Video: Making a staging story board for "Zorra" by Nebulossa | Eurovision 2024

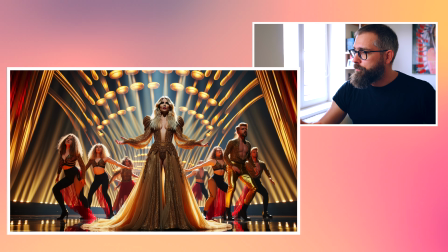I love the color palette over here, and even though I like the previous ones a little bit better in the way how the visual palette,
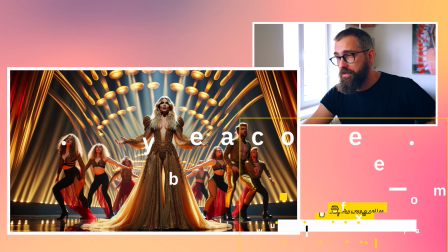visual graphics really work, in here the dress is fascinating and creates a little bit different mood.
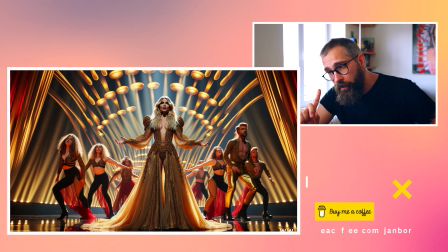Actually, this somehow in my own mind reminds me much more Spain than the previous one,
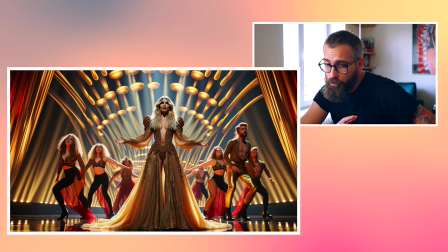which talks more about France.
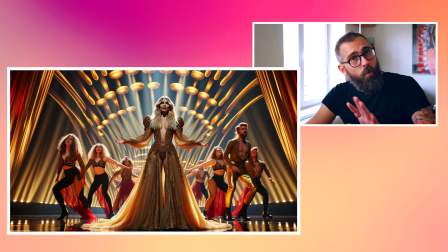This, even it's very subjective what I'm saying, and I have no connection to such things in the way of my education,
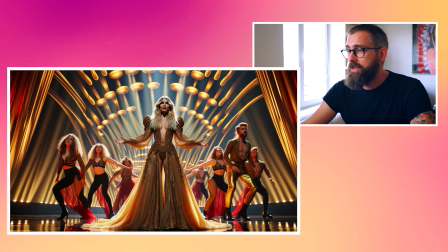for example, I don't know, but this kind of say like this is the queen of Spain,
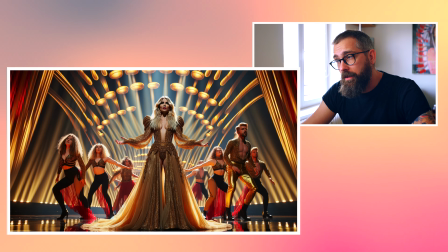and I like it. I like it. I really, really like it,
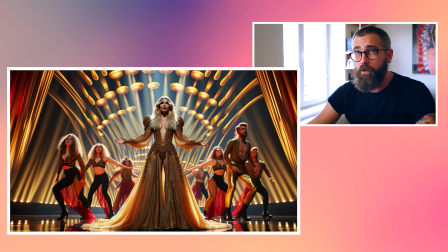and I think such thing could really work as a contrapunct to all the rest of the dirt of the street, you know, kind of. Okay, let's move on. Here I ask, give me the whole arena view.
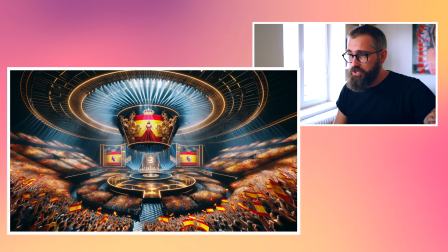Give me the all full arena, full of people. Stage is centralized. In the back, it's the LED screen.
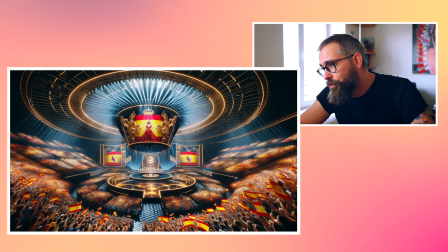I want Spanish flags on stage. Of course, it recreated Spanish flags everywhere.
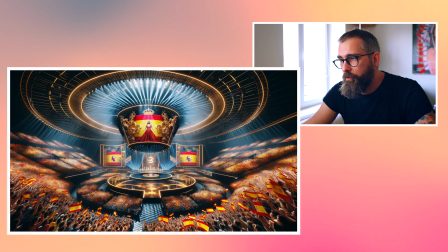But again, I think this color palette, gold and red and black, just fits Zorra,
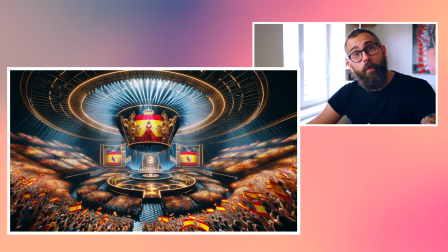fits the purpose of the song, which is the woman empowerment or empowerment of let's do whatever I want.
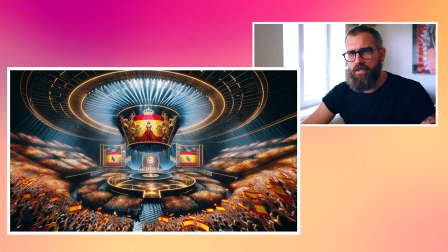I'm acceptable by society. It doesn't matter anything around me.
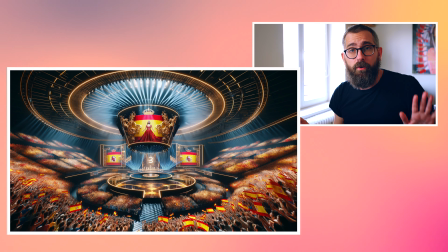If it's the age, if it's the sex, whatever. It's just not to be afraid to be confident.
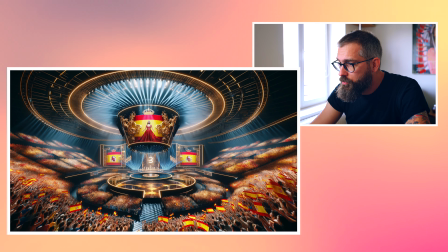And this, oh come on, like this screams this very posh atmosphere.
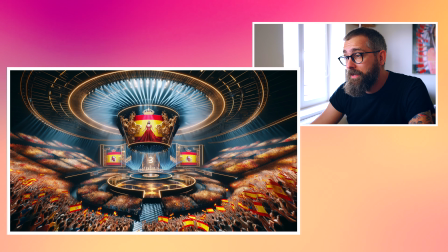And maybe too much.
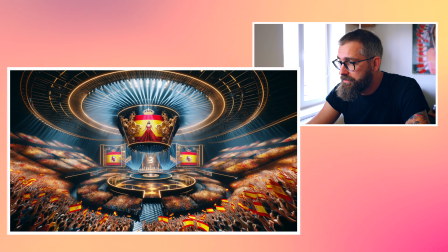In my opinion, it still should be a little bit more concrete, even though I liked, and still Dall-E is playing in here with the curtain-like feeling that
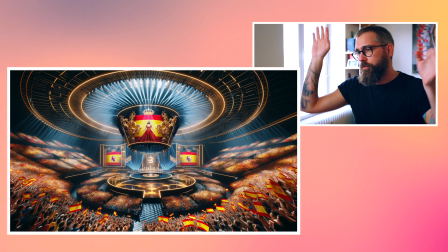created by lights. You can see it in the background, those rays of light, which can actually by light recreate the curtain feeling.
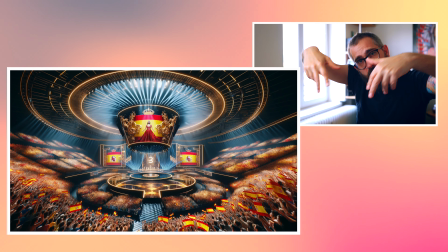And I think if it also goes contra and goes with a little bit different color or different back,
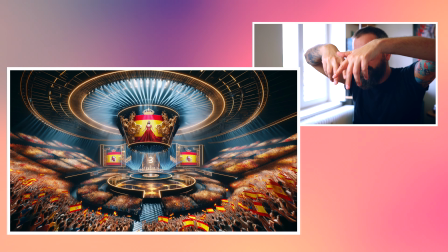if you understand what I mean, it could play that the movement of the curtain without showing it's a curtain.
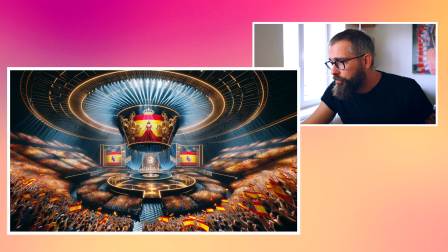So it's more artistic at some point, but also a lot of contrast with the Spanish flag, which I wouldn't put there.
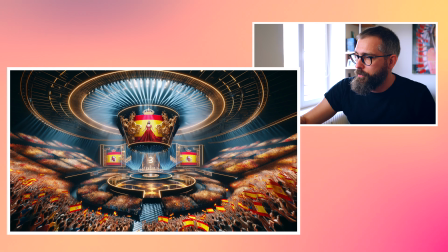What I like is the crown, are those principles and so on, but this is it. Let's move on next, because I asked, okay, but I want also those bulb Zorra sign over there. Zorra sign, but don't forget, still gold, still red. Those are the dominant colors and blackish background, and I love this as an art.
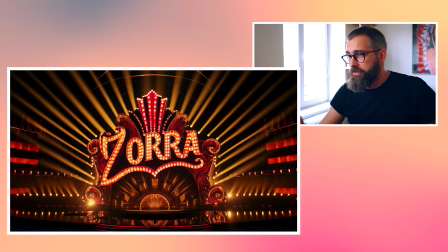And also I put this art deco, play with a little bit with art deco elements, and they created this kind of throne-ish feeling, huge throne with also nice calm when the artist could be in the middle. Zorra as the thing which can, recreate the tempo.
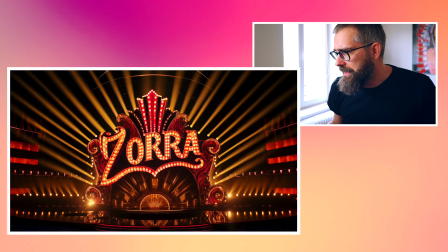It feels very realistic, and in this way I really love it.
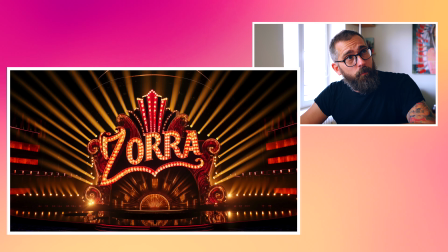I can imagine that the stage would be really inspired more a little bit by art deco elements, which are visually stunning for the eye.
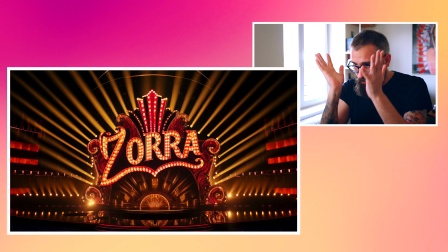They are very amazing because of those very lines actually this style has, and very specific.
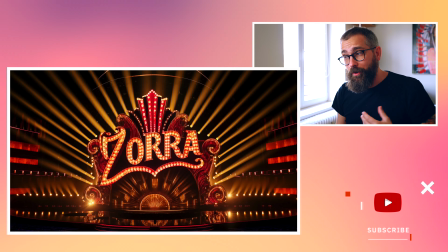With this sign Zorra, with the bulbs inside, I would really like to play with real ones, even though this is a huge LED thing.
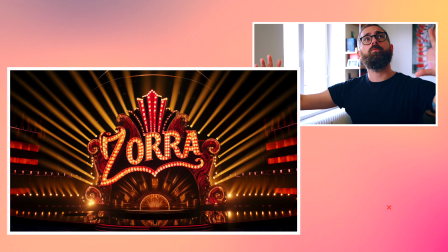In this case, you need to put the graphics to feel even more behind, to create a dominance,
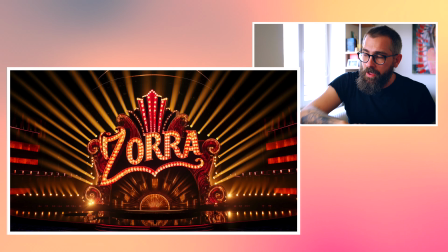but also feeling of a space, and then the artist can move in front of it, and every dancer,
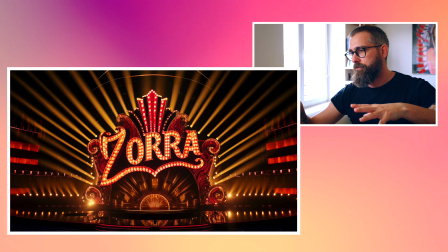all of it just recreates the stuff around. So it's filled.
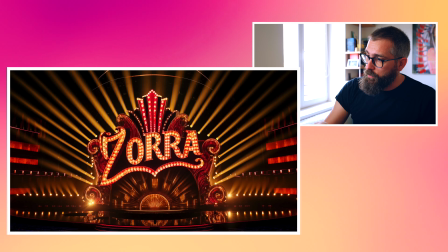The stage would feel filled, even though with this combination, I would still prefer that there will be
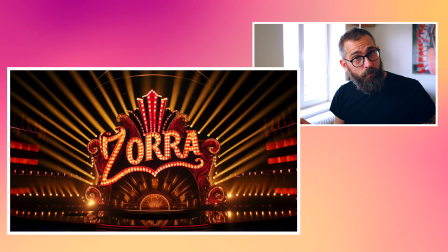those bulbish signs elements on the stage somewhere around to break a little bit this flatness of the stage,
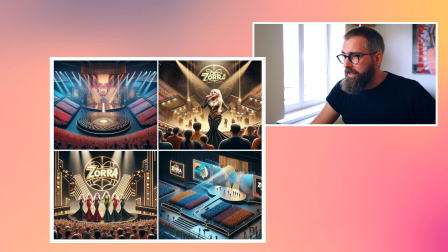which is designed in here. Okay, let's move on. Yes, then I asked for, okay, I like this art deco style.
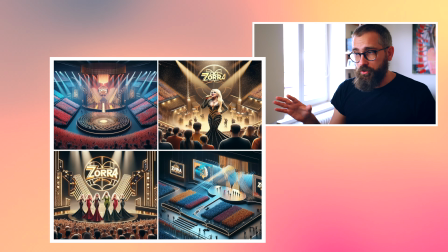Let's move and give me 4 pictures from various angles.
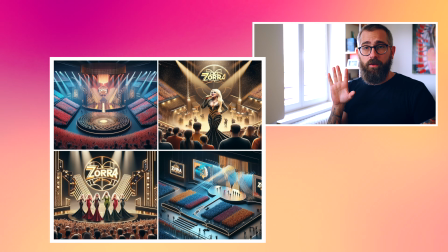I want 1 detail on artist, 1 longer shot, 1 wide
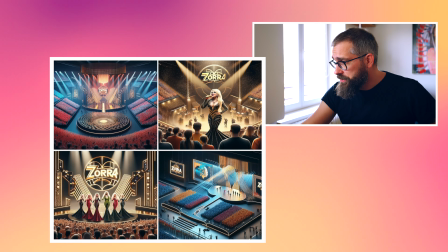isometric, 1 wide whole stadium. This is what we'll see in here. None of it fits me.
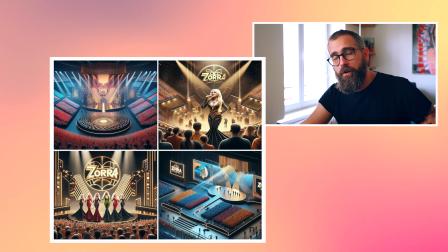It's really too much art deco in my opinion. It would feel amazingly in such a cabaret.
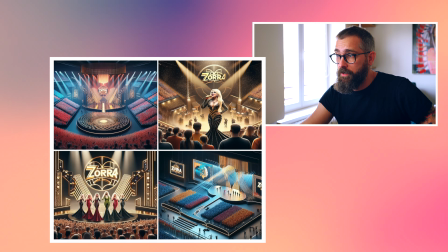Still, I love the dress over here, which is fantastic in my opinion. This golden black and silver dress over here I liked.
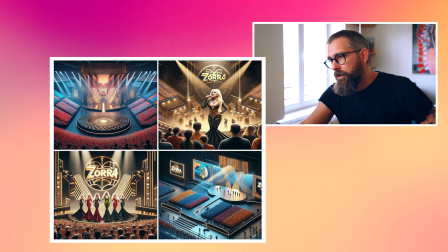Also, I like the first picture where it's really art deco-ish,
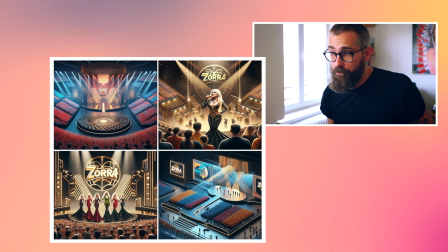but even though this actually feels the most close to how the arena will look in
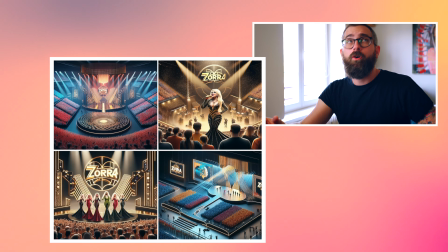Malmö, this is something which goes out of the concept to a different concept.
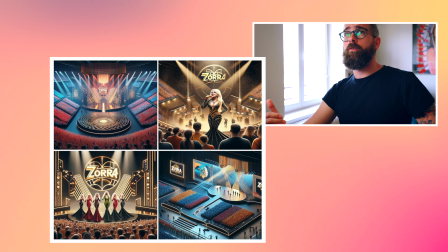Would this concept be wrong? I like it actually. I would like it. It would feel more elegant in a very contrapunct on how the song sounds.
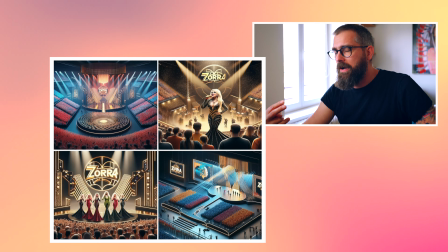In my opinion, I would still add more red. I would like this brothel feeling in it.
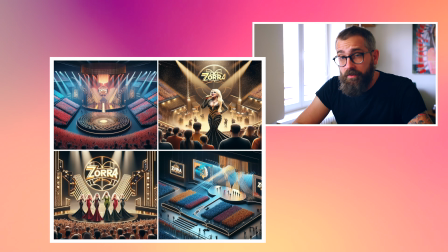Also, I'm biased because I liked the staging look in Benidorm.
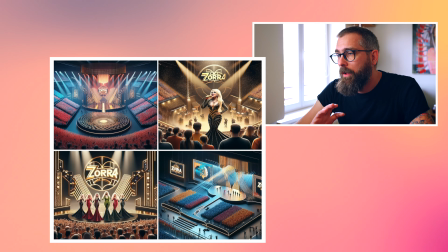But if something can go around differently, I would definitely go more art deco,
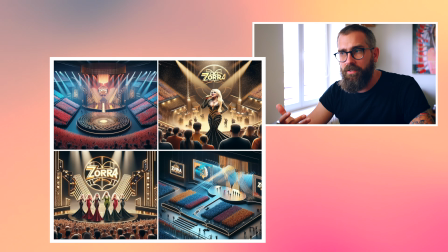this kind of elegant but still sexy and very confident way,
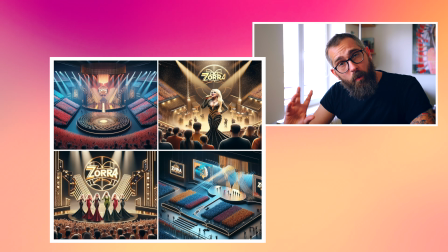which this picture, and actually this is somehow I was imagining in my head when I was writing the prompt for Dall-E.
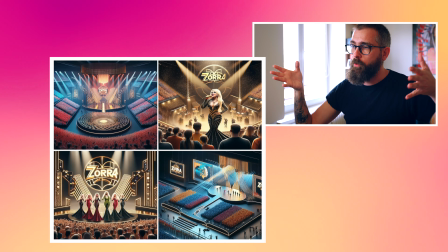This is very accurate, even though I would still play with more reddish colors and let the gold to pop out
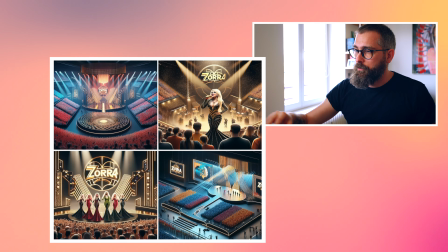much more with the black than which is on the first picture, to let it a little bit more darker.
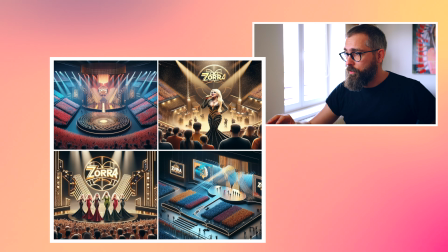Of course, those pictures are from far away, so you don't have the whole picture, but I think you can imagine.
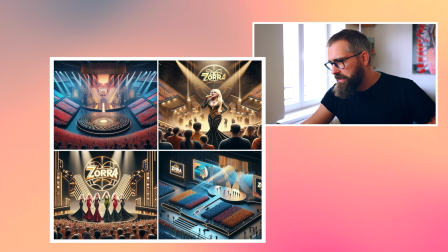The last picture, the last picture of this, I don't like at all. Okay, let's move on. And here, it's exactly what I was telling you,
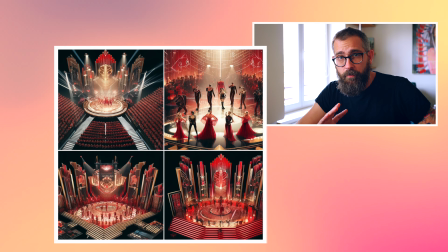with additional color with the red and darker elements, but I then found out that it looks a little bit more
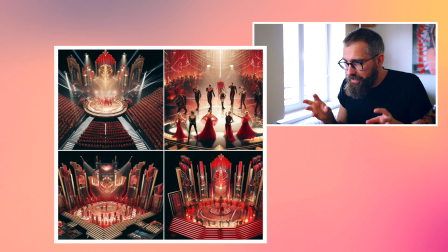as a church. It doesn't have those nice art deco elements which screams in you, which is this really gold and black.
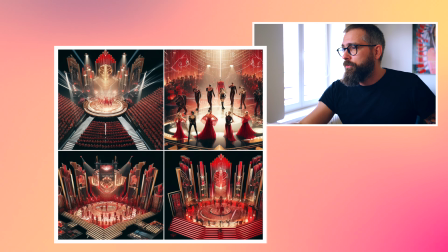The red color breaks it down, but we can see on the picture number 2 here and above that
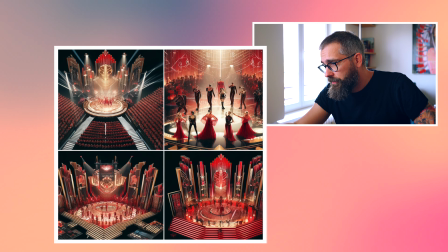this atmosphere, this kind of clash,
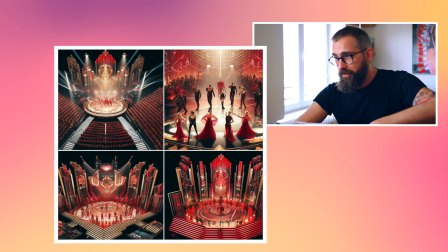this kind of freedom expressed by it with the crowd around feels fantastic.
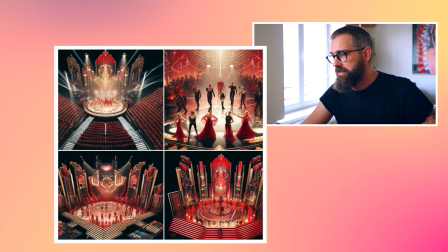And this is the color palette I would definitely use, and this is something very atmospheric, hard to recreate,
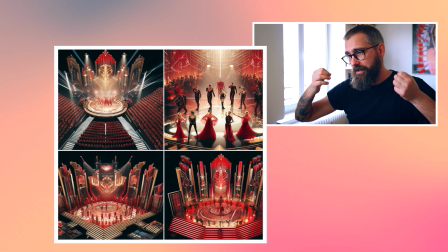but it also would give you a lot of lights ideas, how you can switch from theatrical to filmic,
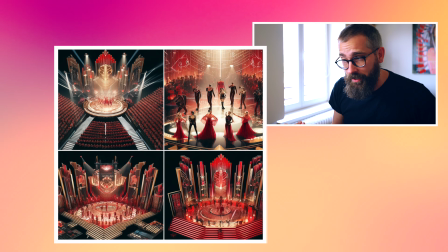and vice versa all the time, which will dynamize the tempo.
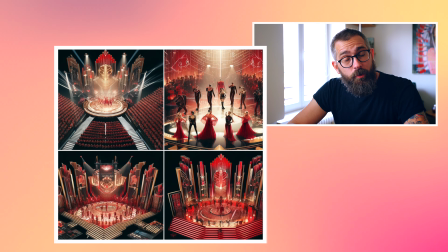I think you can remind Barbara Pravi from France a few years ago, which basically was shot as a movie.
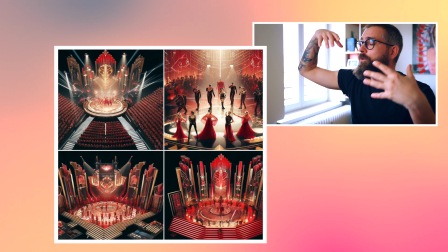It was shot as a movie with contra lights, with all those little elements. it completely killed all the television approaches,
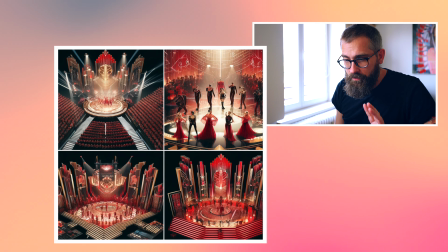and I loved it because it combined the techniques but also followed the atmosphere of the song,
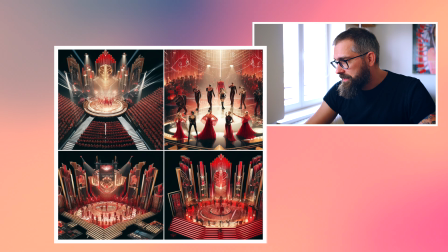make it as an experience. In this case, it also will need it to be more dynamic, and in this case,
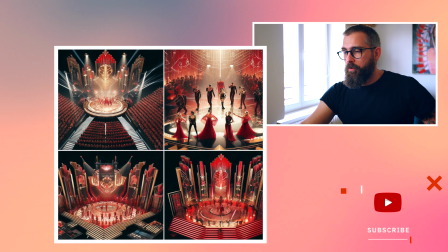if you look on the picture number 1 or picture number 3 from this isometric view, also we will have the LED floor. Here I would let the floor spinning all the time. It's dancing like Nebulossa in the middle.
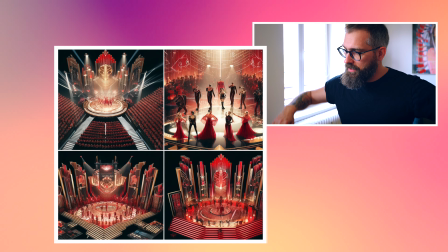Imagine her dress, and her dress is spinning in free flow, and the dancers are like moving with it.
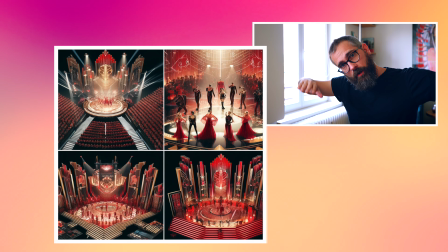So I would use fabric elements like real ones connected to LED, covered with something, and it will look like everything moves.
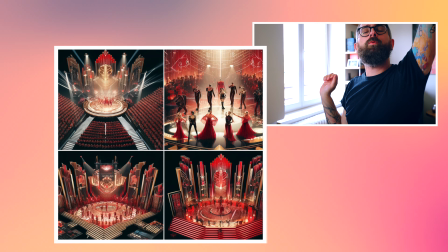Everybody dance, cover, uncover, do it, whatever. Maybe also some, those things. And I then asked for another one, which is absolutely from different style, because I asked, and also I want a sofa on the stage in the shape of the mouth, which is very nice piece of art from, I don't know who was the designer, but it's very famous piece of art, piece of sofa.
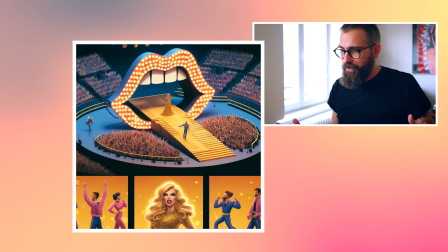I would like to have it there to concrete it, but I also put all the other prompts into it.